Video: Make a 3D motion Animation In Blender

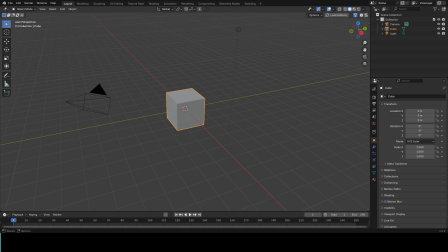0:00 morning, my name is Bilal and today we gonna learn how to do this.
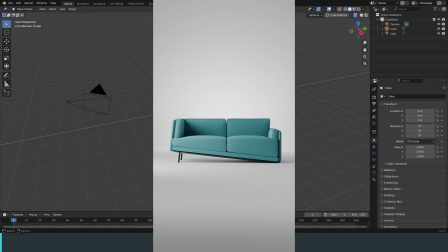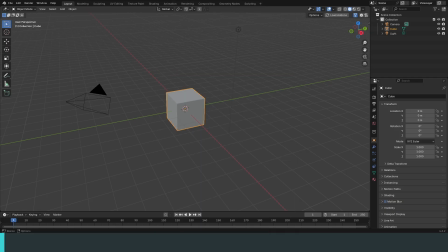0:14 So first of all, the design was made by
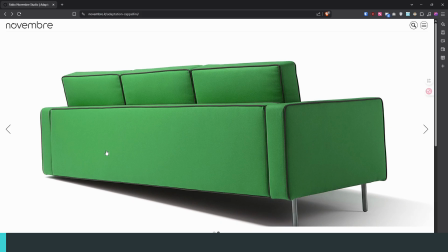0:20 Novembre, I guess that's how we pronounce it, I'm not sure, and it's called Adaptation. So I will leave the website link in the description. So basically it's a sofa with one leg.
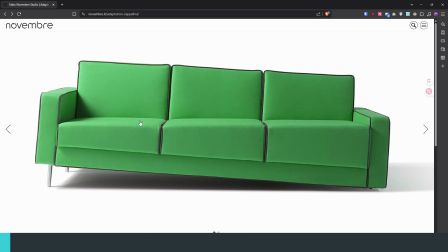0:36 I want to do like a quick animation transforming from a normal couch to this adaptation couch.
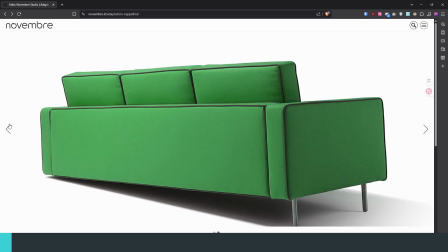0:44 Yeah, first let's get our model.
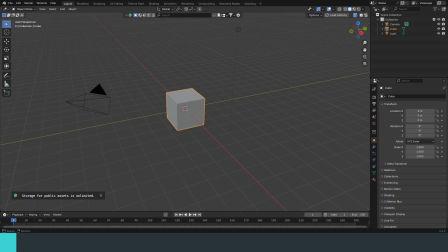Since I'm not gonna model the couch, let's just search it on the Blender Kit add-on.
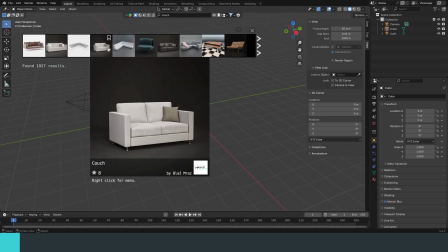1:17 So let's do the couch more problem.
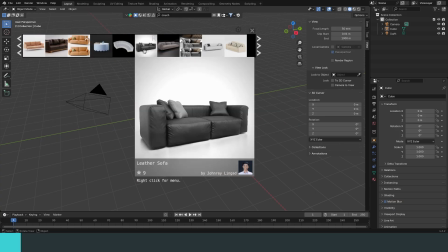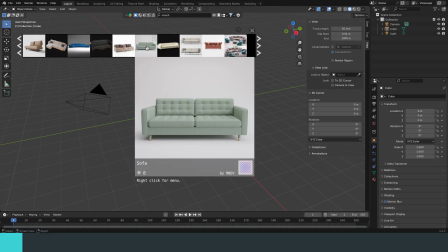1:25 Okay, we're gonna use this one, Sofa by MNDV. Let's drag it our scene.
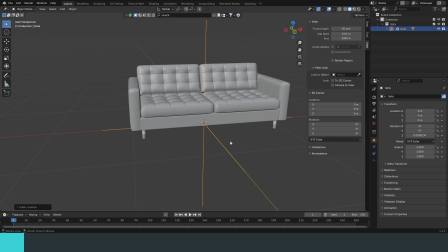1:31 Let's delete everything. Okay, so let's talk about the mindset of this animation.
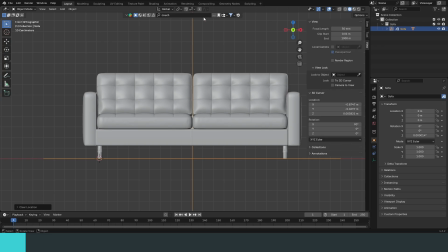1:39 So in the beginning, I wanted the couch to just rotate
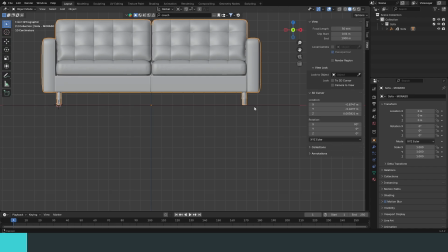1:44 like this for the one of the legs to just vanish and just drop like this.
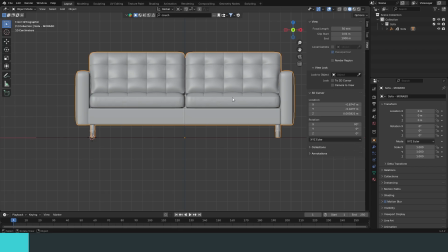1:50 Then I thought, so I want a reason for the couch to move up like this, then goes down.
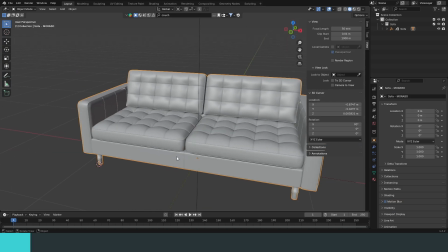1:57 So we need a reason for the couch to like go up this way.
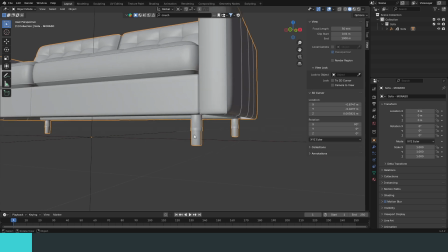2:03 So I decided to make this leg like the push that we need.
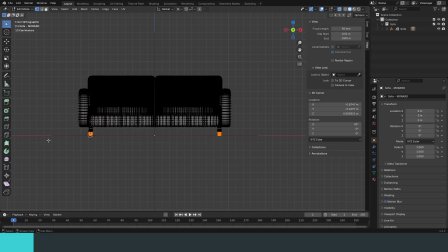2:09 So first let's choose our leg and let's Control L to choose the connected
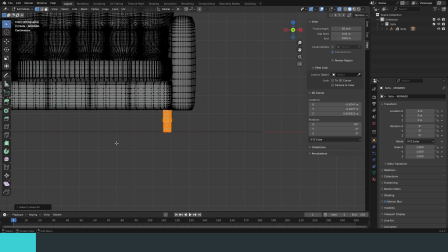2:19 okay, Control L to choose the connected mesh. Press P to separate and selection.
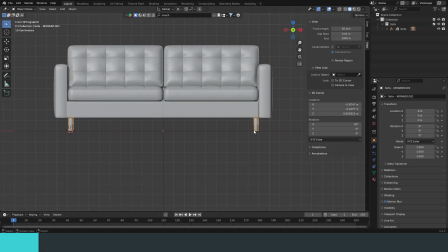2:28 Now we have these legs on their own. Okay, so we need to work with a shape key.
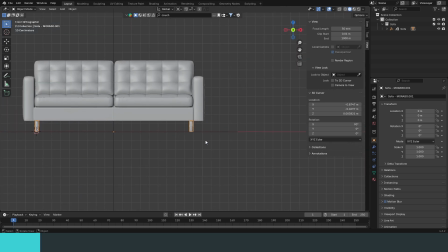2:37 So I'm gonna choose this leg. So let's move closer.
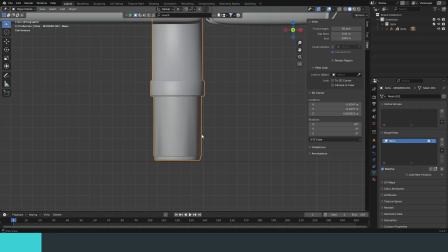2:41 Let's go to the shape key tab. So let's make a base and let's add a new key.
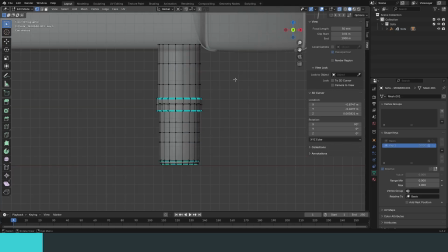2:47 So I want this to go up.
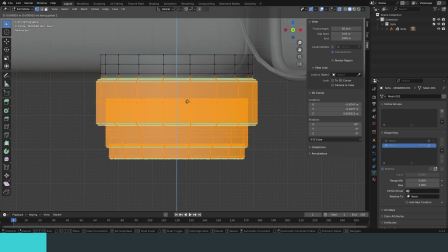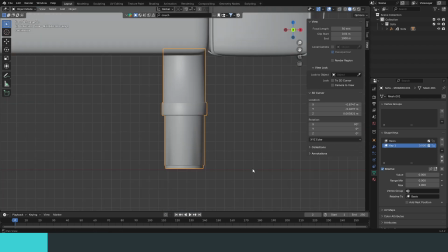3:07 So we have our key. So it's just
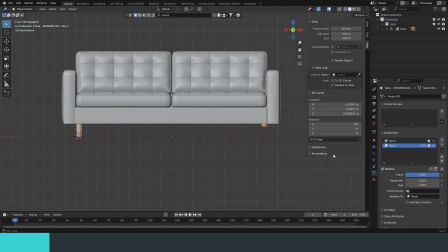3:12 like this. Okay. So let's animate this.
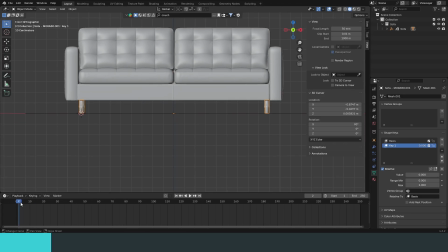3:19 So let's go to, let's say, the 15th frame. Let's add a keyframe and let's move like, let's see 10 frame for now. Let's make this 1. Let's see.
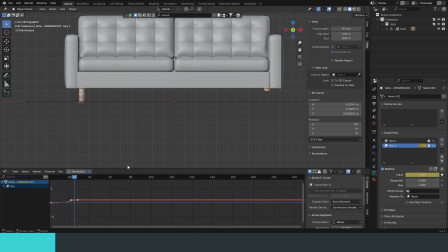3:37 Let's go to the graph editor.
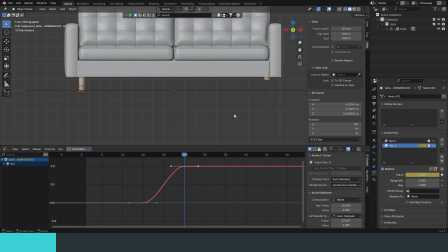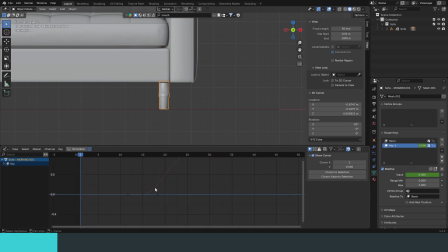3:44 So we need like an impact animation, and to get this we need to edit the curve. So I want it to like an impulse. So to be honest, I want it to start slow, then to finish very fast, so something like that.
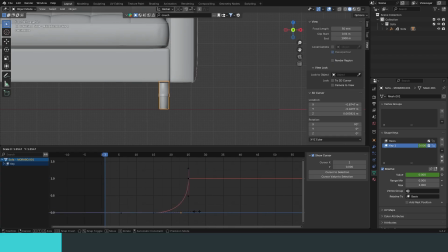4:00 And this will give us enough momentum or like force for the couch to rotate in this direction.
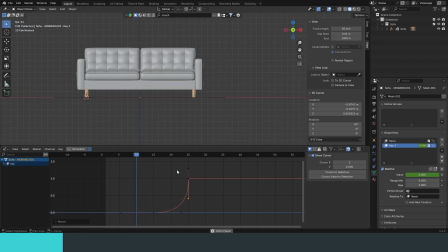4:08 So let's see.